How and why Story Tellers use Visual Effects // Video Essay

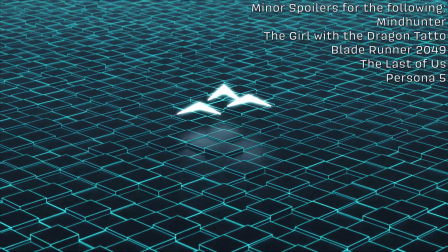This essay will be an exploration into the ways visual effects, abbreviated VFX, are used in media to influence and drive narratives.
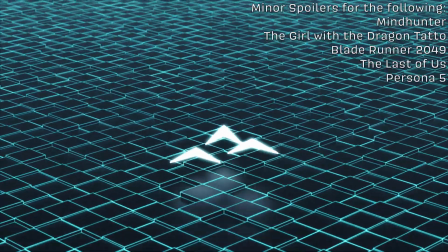We will be looking at a variety of examples from film, TV, and games.
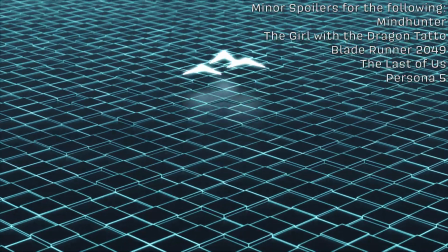To begin with, why don't we cover a few simple questions?
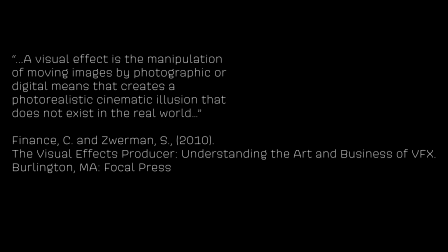Visual effects are a tool used to create or alter moving images. This includes things from fully computer-generated environments to color grading and everything in between.
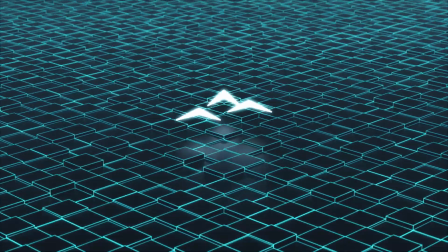Simply put, narratives are stories. They exist everywhere, from films we see to news and even politics.
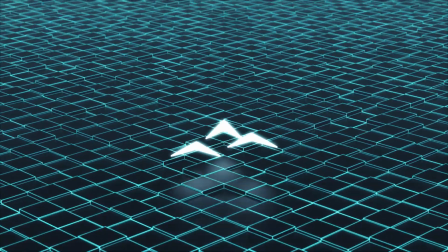For the purpose of this essay, we are specifically looking at narratives in the fictional sense, in terms of film, TV, and video games.
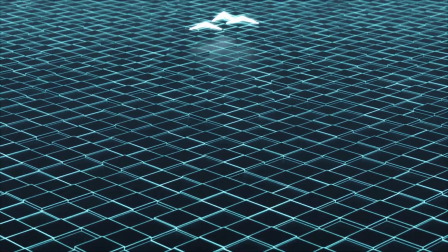Now that that's out of the way, let's get started.
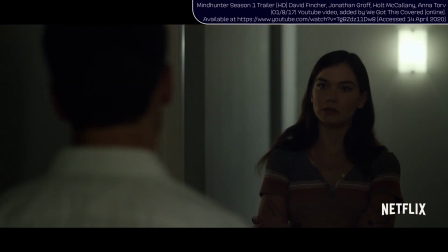To start with, we will examine the work of David Fincher to see how his teams use VFX by exploring one of their many applications.
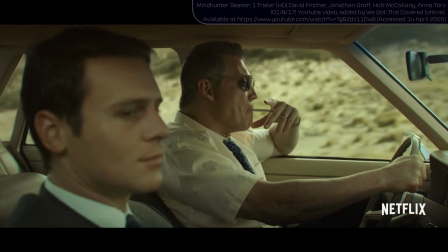Those of you familiar with Fincher's filmography may not realise just how VFX heavy his productions are, and this is in part the main reason they are so effective.
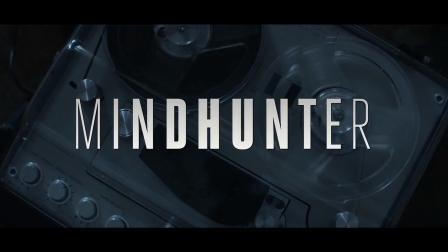Let's take Mindhunter as an example. Set in the late 70s, the show follows two FBI agents as they go around the country interviewing serial killers,
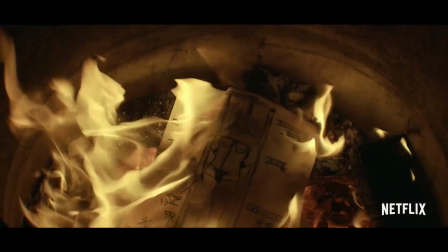in the hopes to use what they learn to help catch other killers. On the surface, it doesn't sound like there is a lot here that one would need VFX for.
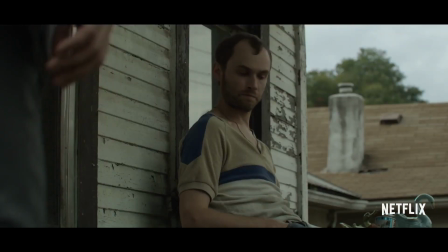However, as this breakdown from our temple shows,
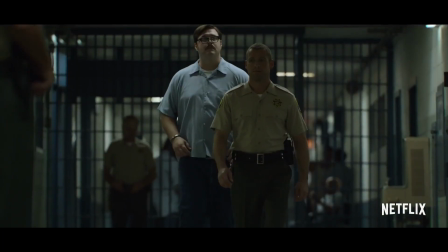there is a large amount of work that can be done following the conclusion of principal photography, as we will now break down.
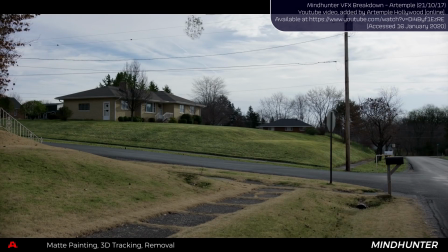Here we can see that they are adding in extra foliage and enhancing the colour of the grass to make it brighter.
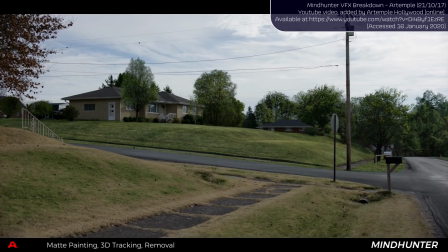This makes their neighbourhood look more rural and in keeping with this time period.
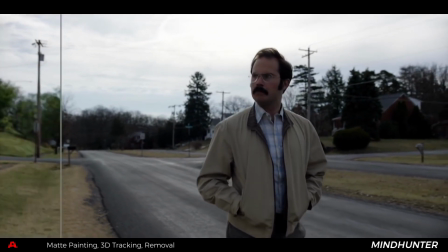Not only adding but removing is also possible with VFX, so pieces of film equipment,
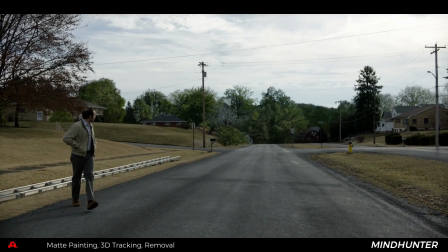such as this camera track here, can be removed, saving time during principal photography.
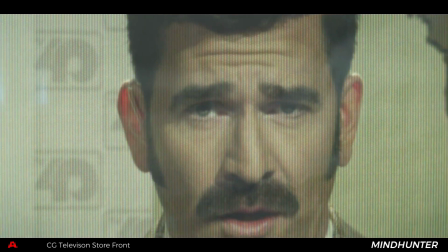Next up is this shot. Here they have deliberately chosen to use VFX rather than use old television sets from the time period,
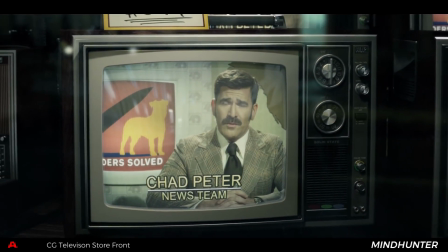as it would not have been cost effective given that this shot is only a few seconds long.
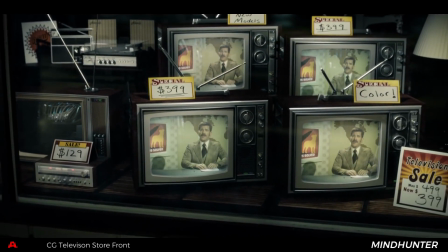Furthermore, designing this scene practically would have required digital effects anyway, as they would have needed to composite the news footage onto the real props.
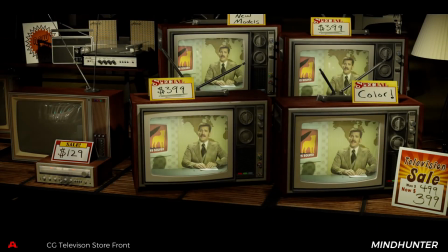Being all CG also allows the camera to move through the shop front window and zoom out from the newsreader's eyes,
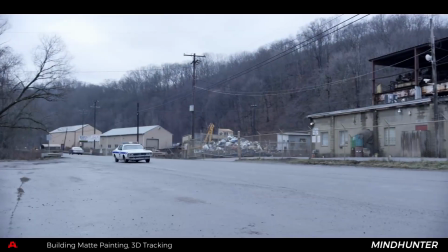maintaining Fincher's specific omniscient camera style. For this set piece, even though the location scouts have found an excellent set to shoot this crime scene,
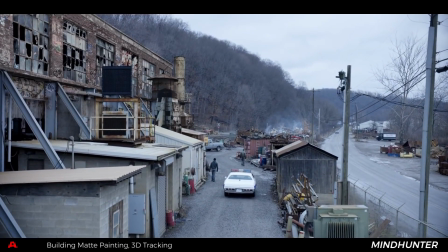the artists were still able to enhance its rustic feel by remodeling the building, as well as adding extra trash piles throughout.
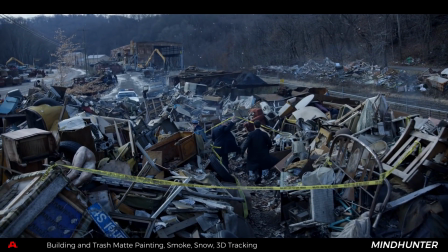They have also improved the depth here by adding volumetrics such as smoke and snow,
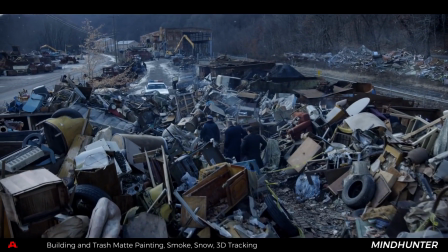enhancing the atmosphere and mood the show overall maintains.
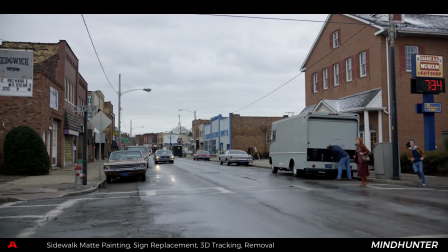In this clip, they have removed a modern New Alliance sign with something more accurate of the time,
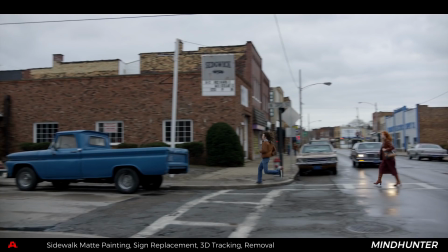and removed the recessed curbs, as they are also not accurate of this period.
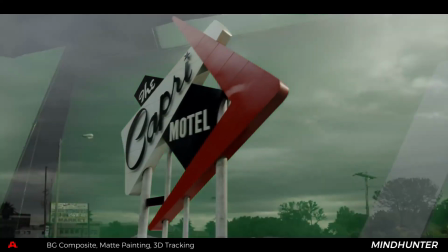In this episode, a montage is used to show a long period of time passing as the two main characters travel across the country.
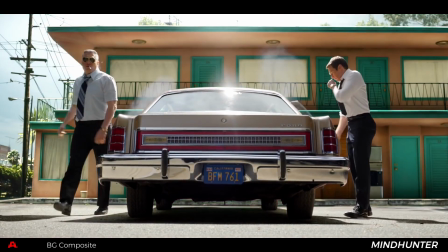To show this effect without the crew also having to travel across the country as well,
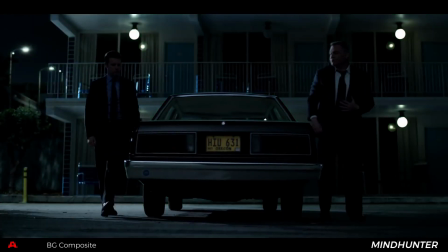they have used a collection of green screen sets and clever compositing to make it look as if they have been to many different places.
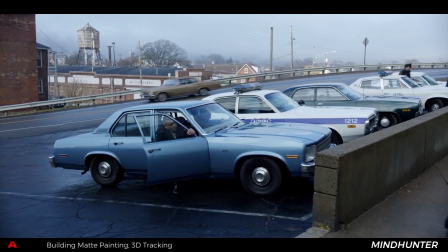One thing you may have noticed about the VFX on display here is that its main purpose is to deceive,
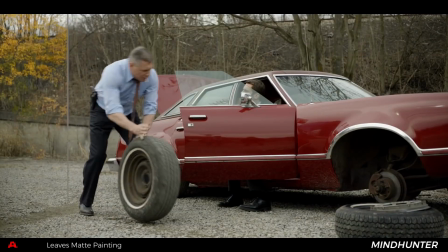to trick the viewer into believing what they are watching is more true to life than just a film set.
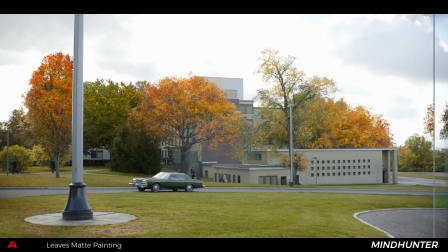After all, the viewer needs to believe they are watching drama unfold in a very specific time and place in history.
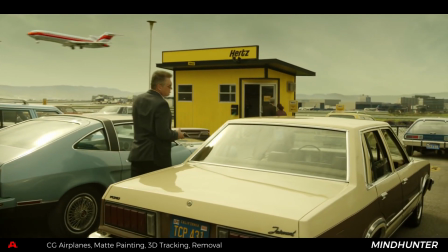Sometimes it's possible to achieve this with good costume and set design alone, but eventually these tools will start to become limitations in where the narratives can go.
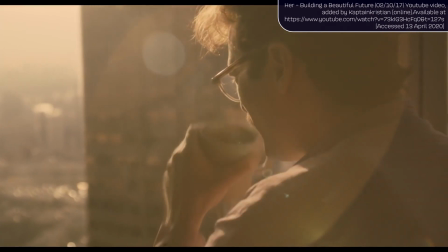Take the film Her as an example. A lot of work was done in production design to make a more warm and hopeful view of the future come to life.